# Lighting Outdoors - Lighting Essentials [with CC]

Lighting for an outdoor scene can be very different to lighting indoors. Often you won't be able to access a power socket and therefore won't be able to use lights. The presence of the Sun and the level of cloud cover can dramatically affect the look of an outdoor scene. There are a few important things to remember when shooting on a sunny day.
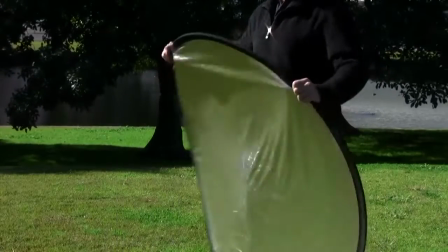[0:22]
A reflector is a very handy piece of equipment to have on an outdoor shoot.
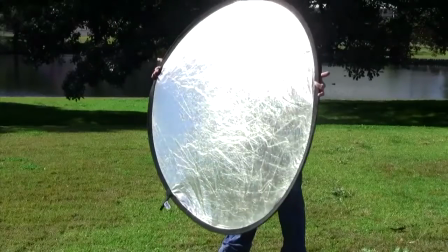[0:26]
A reflector can be used to bounce light off of and this can act as a second light source in the absence of lights.
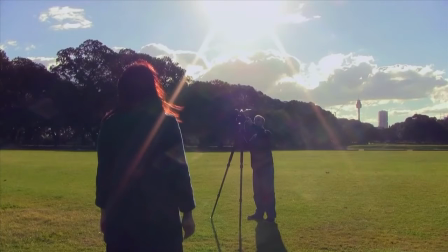[0:32]
Using the sun as a direct key light will illuminate your subject very clearly.
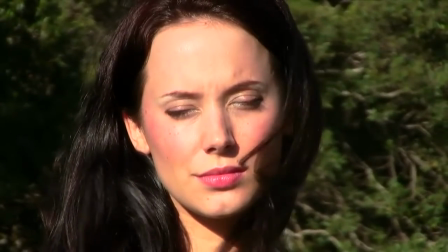[0:36]
However, if your talent is looking directly at the sun, they will squint against the bright light and probably frown and look uncomfortable as well.
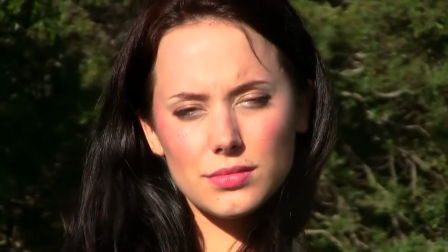[0:44]
Also, while the subject is illuminated, the direct light produces a flat look.
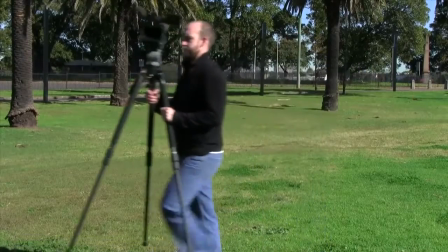[0:48]
To overcome these issues, you can position the subject and camera so that the sun is coming in at an angle.
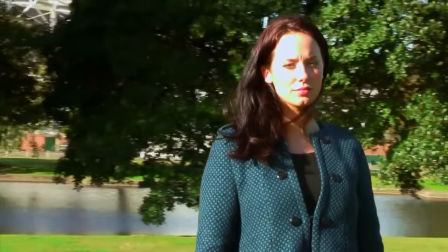[0:54]
This will reduce the bright light shining into the subject's face and also creates shadows on the subject's face to give them a bit more shape.
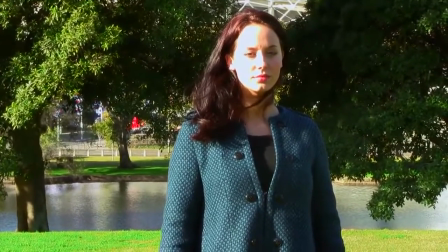[1:01]
The only problem with this is that on a sunny day the shadows on the subject's face will be quite dark and hard.
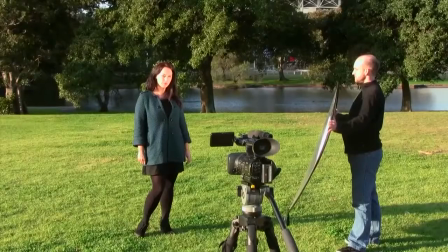[1:07]
To overcome this we can use a reflector to bounce the sunlight onto the dark side of the subject's face.
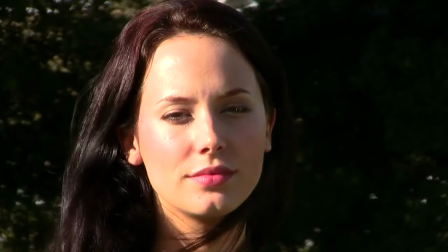[1:12]
Here the reflector is acting as a fill light to soften the hard shadows.
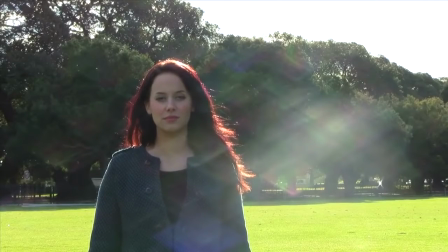[1:17]
Another way to use the Sun is as a backlight which can be a very effective way to create a sense of depth in the shot.
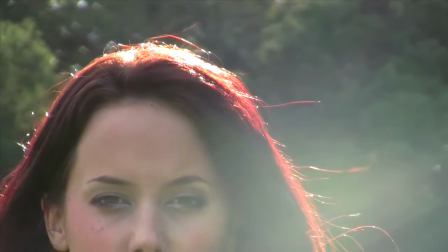[1:23]
The subject will have a nice glow around their outline which helps to distinguish them from the background.
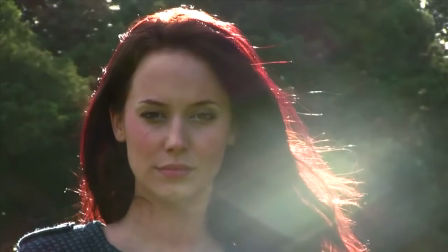[1:28]
However the subjects faces in almost total darkness by comparison.
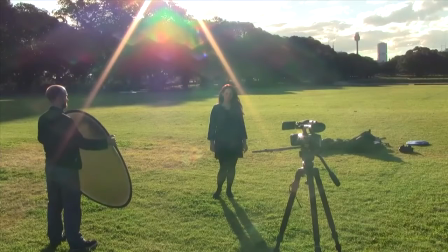[1:33]
In this instance you can use a reflector to bounce the light from the Sun onto the subjects face.
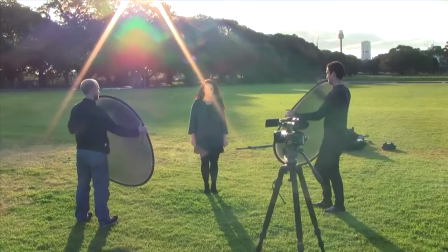[1:39]
Here the reflector is acting as a key light. You can also use a second reflector on the opposite side as a fill light to soften the shadows on the darker side of the face. Another way to reduce the harshness of sunlight is by having your subject stand in a shady area such as under a tree. This acts as a sort of natural diffusion reducing the harshness of the sunlight and lowering the contrast on your subjects face.
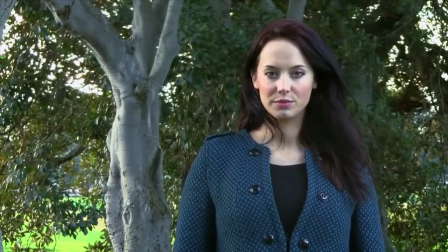[2:00]
However, this can result in a flat image. Again, you can use a reflector as a key light to create contrast and definition on the subjects face. When shooting outdoors, always be mindful of the position of the sun, as the correct relationship between the sun and a reflector can give you the same control as if you were shooting in a studio setup.